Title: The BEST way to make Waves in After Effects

Waves are a must-have skill in motion design because you can do a ton of cool things with them.
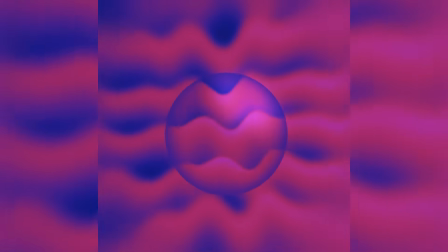So let's learn three different ways to make them, and I'm also going to show you some of my experiments using them just for fun.
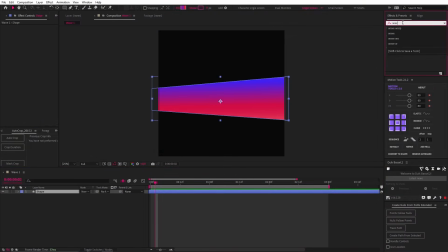First, we're going with a classic, wave warp. So here is a shape, and let's add a wave warp effect to it. Now let's increase the wave height and the wave width to something like this, and then increase the speed to 2. And this is the result. Decent. Now I want to mention an important feature of the wave warp, and that is the pinning.
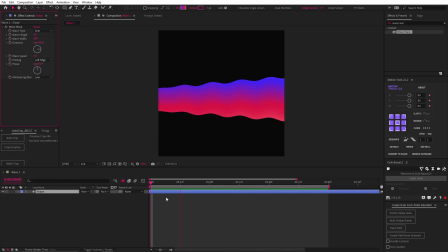So if we change this to the left edge, you can see that the edge is locked in place. I've used this so many times, so it's good to know.
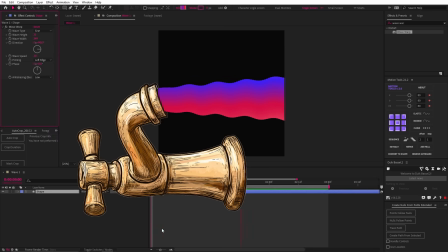And if you're creating smoke or liquid coming from a tap, this can come in handy, and you can experiment with different pinning options to get what you're looking for.
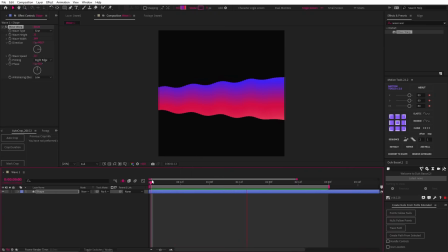Now, one thing to note is that this is a very perfect wave, and so to create some variation, we can use a trick I learned from Jake Bartlett and duplicate the wave warp effect. Then let's change the speed to 3 so it's more than the first one. Then we can just experiment with increasing the width of the two wave warp effects to get something we like.
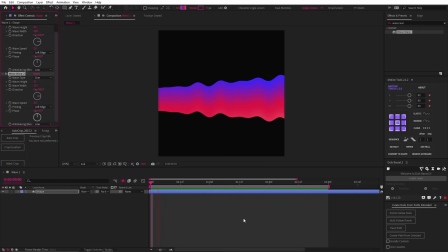The main thing we need to be careful of is creating waves that cancel each other out, because it'll just look weird. Here is an example of that. So mess around with the settings until it looks right. Lastly, we can change the direction slightly to create further visual interest and variation. I've just given you a quick lowdown of this technique, but I would highly recommend you check out Jake Bartlett's tutorial,
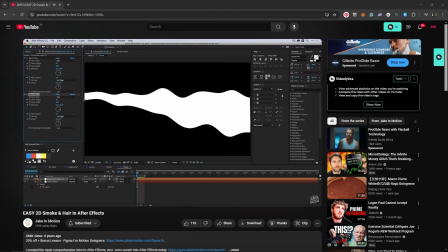because if you know Jake's tutorials, you know they are really in depth and provide a lot of explanation for why things work the way they do.
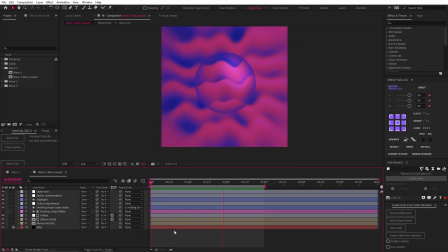Before we move on, I created an animation using this wave because I just wanted to experiment with it to see what I could create, and of course it is helpful to imagine what you could do with the technique. So here's what I made.
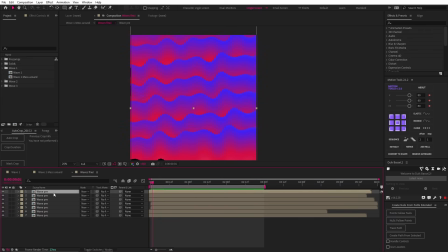In the bottommost child comp, you can see it's just a bunch of duplicates of the same wave. I pre-comped them and offset the timing of each comp.
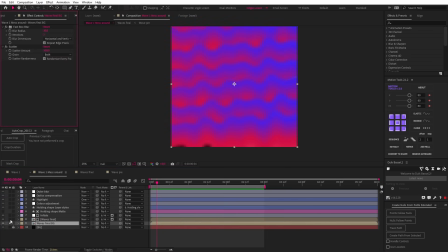Then in the main comp, we have the background, which has some blur and scatter applied. Then I duplicated that to create the wave's final comp and added some scatter.
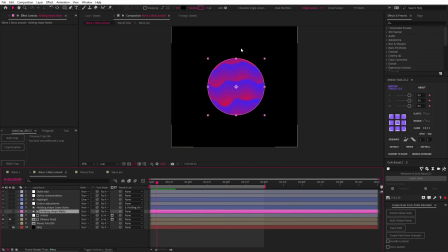There is a circle that I'm using as a mat for this, as well as the adjustment layer above with a warp and transform effect. And these don't look like they do much, but it does bring some nice detail to the final result.
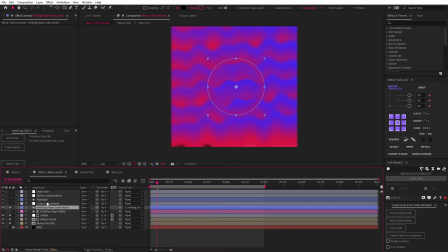Then there's a holding shape circle with some layer styles applied and a color adjustment layer. I experimented with some pretty wild curves here because it just created this unique result. Finally, there's a highlight, optic compensation, which I reversed to get this, and an outer blur. And that's it. Project files are always available for free if you want to dig deeper.
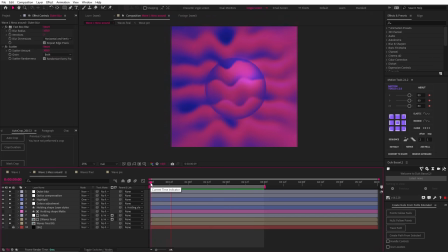Now I want to mention a limitation of the wave warp effect, and this brings us to our second wave type, using strokes.
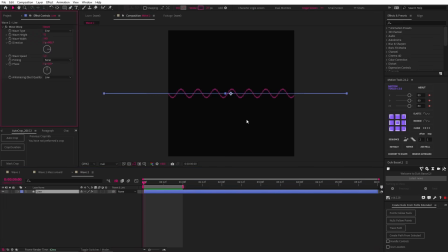So here is a stroke, and if we apply a wave warp to it, you can see that it distorts the stroke in a very unpleasant way. Here is a fix for this. So to start, let's reduce the stroke size to 1 and right click on the layer and add the layer style stroke. Now we can adjust the size, and of course we need to change it to the color of our inner stroke.
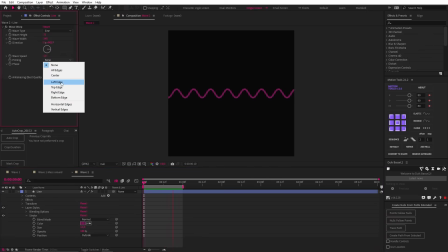And what's great about this is you can still make use of the pinning function of the wave warp effect. And before we get into the final method, which I think is the most interesting and powerful method, let's talk about the sponsor of this video, Skillshare.
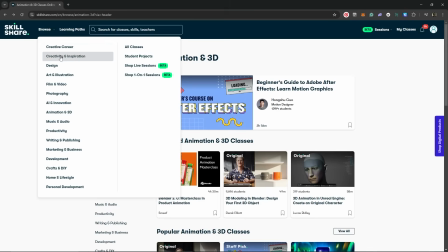I've been looking to better understand style and creativity, and Skillshare has made it super easy with tons of classes on these exact topics.
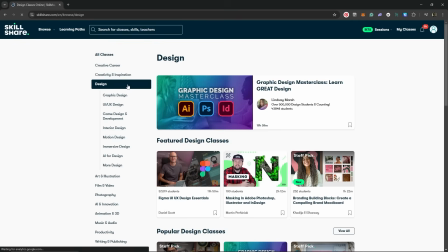You can learn almost anything from illustration, design, animation, drawing, storyboarding, business, and more.
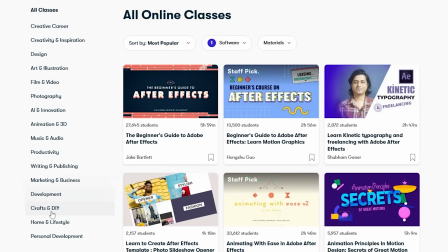So no matter what area you want to deepen your knowledge, there's a class for you.
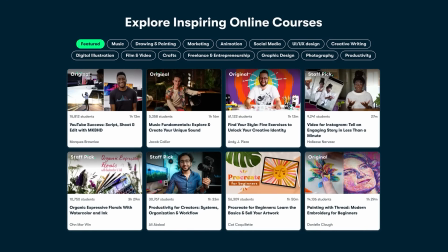The classes are designed by creative professionals, so you're getting real-world insights and practical projects to make learning more effective and more engaging.
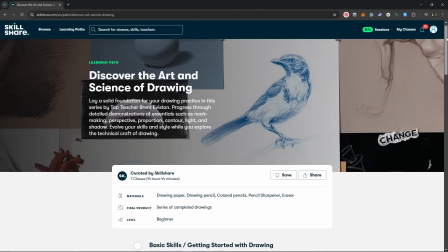Another powerful feature is Skillshare's learning paths, where they create a learning journey designed to help you master a skill from start to finish.
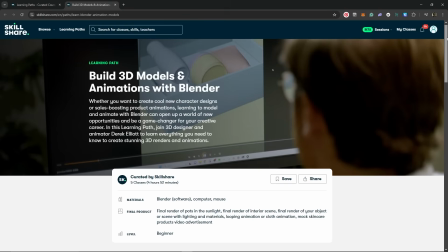So you can learn a completely new skill like 3D or frame-by-frame animation to use in your next project, or learn how to market yourself as a creative, and much more. So if you're ready to take your skills to the next level, check out Skillshare.
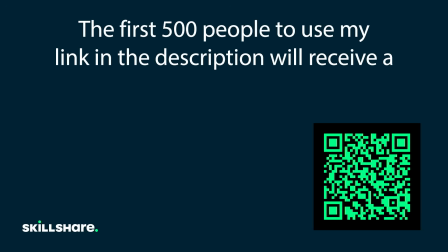The first 500 people to use my link in the description will receive a 1-month free trial of Skillshare.
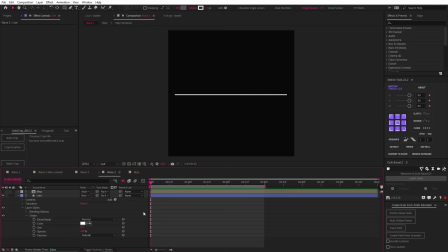Get started today. Now let's get into our final wave, and to start we have another stroke, and I've used the same technique as before with the layer style stroke. This time we're going to use a displacement map, and to drive this we need a map layer. I created two options, so let's take a look by diving into this map pre-comp.
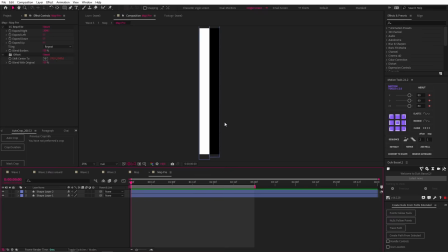For the first option, we have the map pre-layer, and inside the comp, there are just these black and white shape layers.
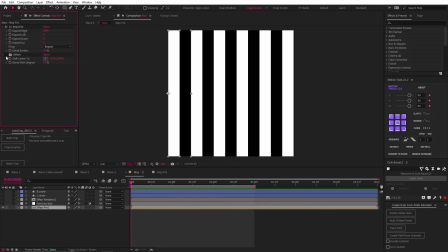Then I went back and used a CC reptile effect to expand this to the right, and then an offset effect to create a continuous animation.
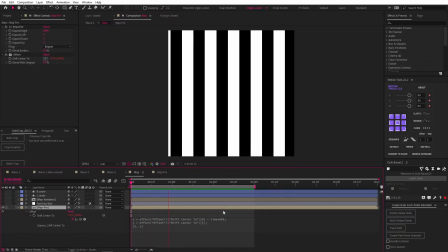I used a time expression for this, but you could easily just keyframe it with a loop out expression.
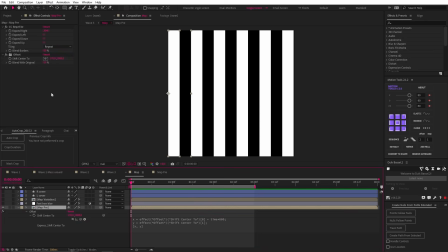And I'll just turn off this expression with this button just to showcase how the offset works,
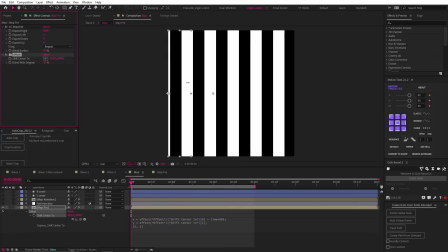and you can see that changing the X value allows us to infinitely animate the contents of this comp.
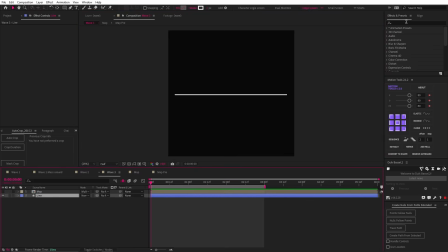Now back in the main comp, let's add a displacement map effect to our line, and then change the map layer to our map. Let's remove the horizontal displacement and increase the vertical displacement to 80.
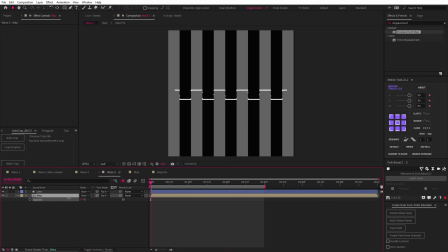And as you can see, the white areas of our map push the line up and the black areas push it down.
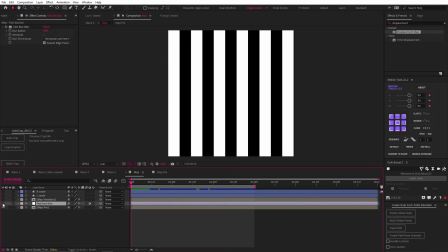Not at all what we're looking for, so let's go back into the map and turn on this adjustment layer, which has a Frostbox blur effect, and that smooths out our edges.
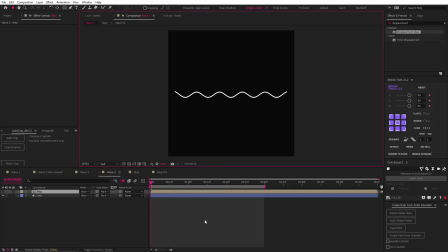And in the main comp, you can see that this has also smoothed out our line to create these sexy curves, and because we animated the offset of our map, when we play this, we get a nice animated wave.
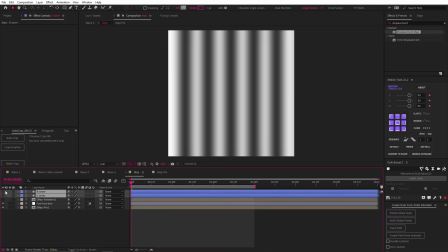And to take this further, I'm going to turn on the left and right cover layers, and each of these layers is just a 50% gray gradient,
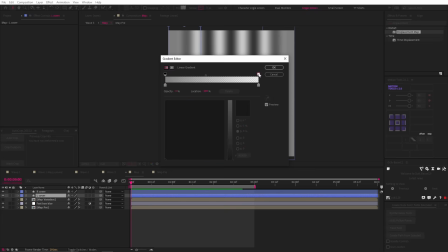where I turned the opacity to 0 on one of the sides to make the gray fade out.
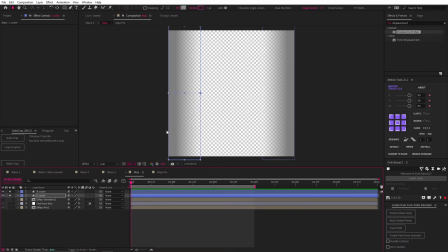And this might seem strange, but the reason for this is that the displacement map effect does not create any displacement for 50% gray tones.
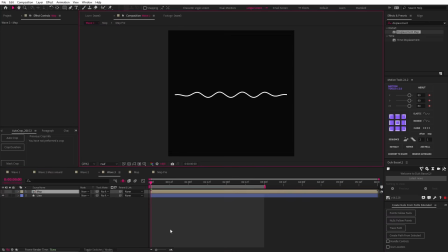So look at what happens in our main comp. Using the gray like that pins the edges, just like the wave warp effect.
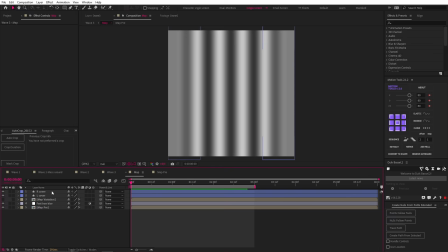Pretty dope, right? But why would we choose this option over a wave warp effect? Well, to answer that, let's look at the map variation I made.
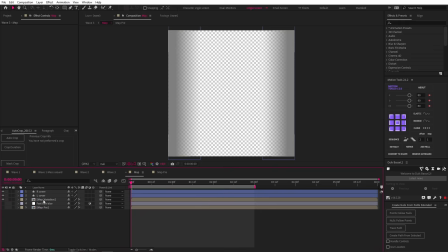So let's turn that on to replace our previous map.
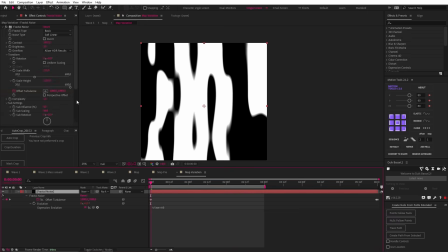Inside that comp, I have a solid with a fractal noise like this, with very high contrast and a non-uniform scale to the height. I also animated the offset turbulence and the evolution to create this result.
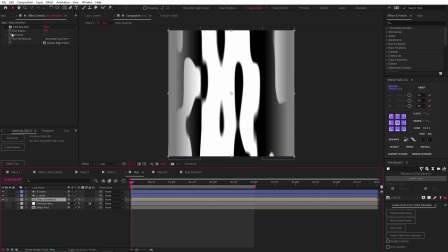Then in the previous comp, I added a Frostbox blur, and now let's see what this does to our line.
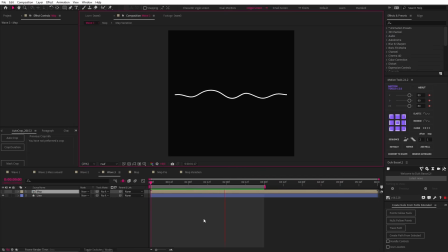As you can see, we've created a wave with a bunch of variation that is completely procedurally generated using our fractal noise. So the power of the displacement map is the ability to create unique results with a lot of variation
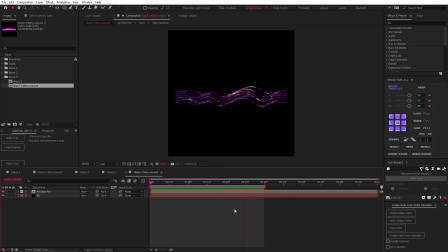simply by experimenting with whatever you use as a map for your displacement. And of course, I had to mess around with this to see what I could create, and this is where I ended up.
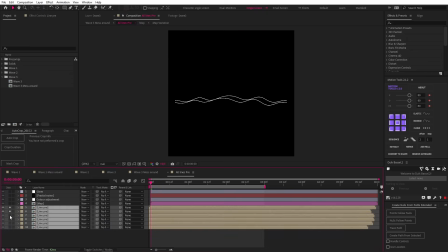Let's go into this comp so I can show you how it was done. So I ended up pre-comping the line and then duplicating it a bunch of times, as you can see. Then I offset their timing to create some randomness. While we're here, I also want to show you what it looks like if you offset them by 2 in a sequence.
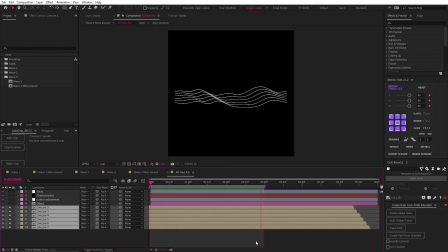That's pretty awesome, right? I'm highly satisfied by this. Anyway, let's undo that and turn on this map layer.
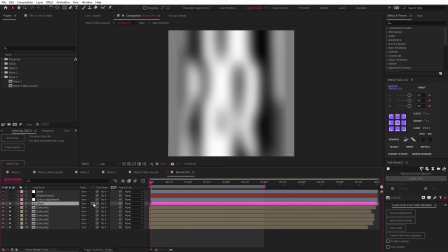What I did with this was click this button called Preserve Underlying Transparency, so the map will only apply to the objects below it.
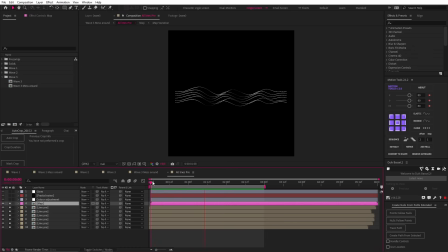And this creates shadows and highlights on our lines for depth, as you can see. Next, I added a curves adjustment to get this.
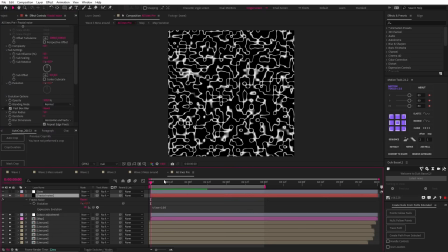Then I created a fractal noise using the strings fractal type, animated the evolutions, added some Frostbox blur, and a curves color adjustment. And let me just play that so you can see what's happening. Then I used the screen blending mode to remove the black, and once again I used the preserve underlying transparency checkbox to mask this onto our lines.
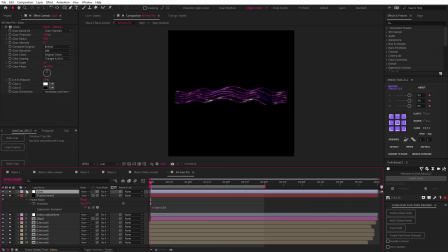Lastly, I added an adjustment layer with a glow, and this is how it came together. I hope you found these techniques helpful and can make your own mess around experiments with them, and as usual, hit subscribe for more MotionXP.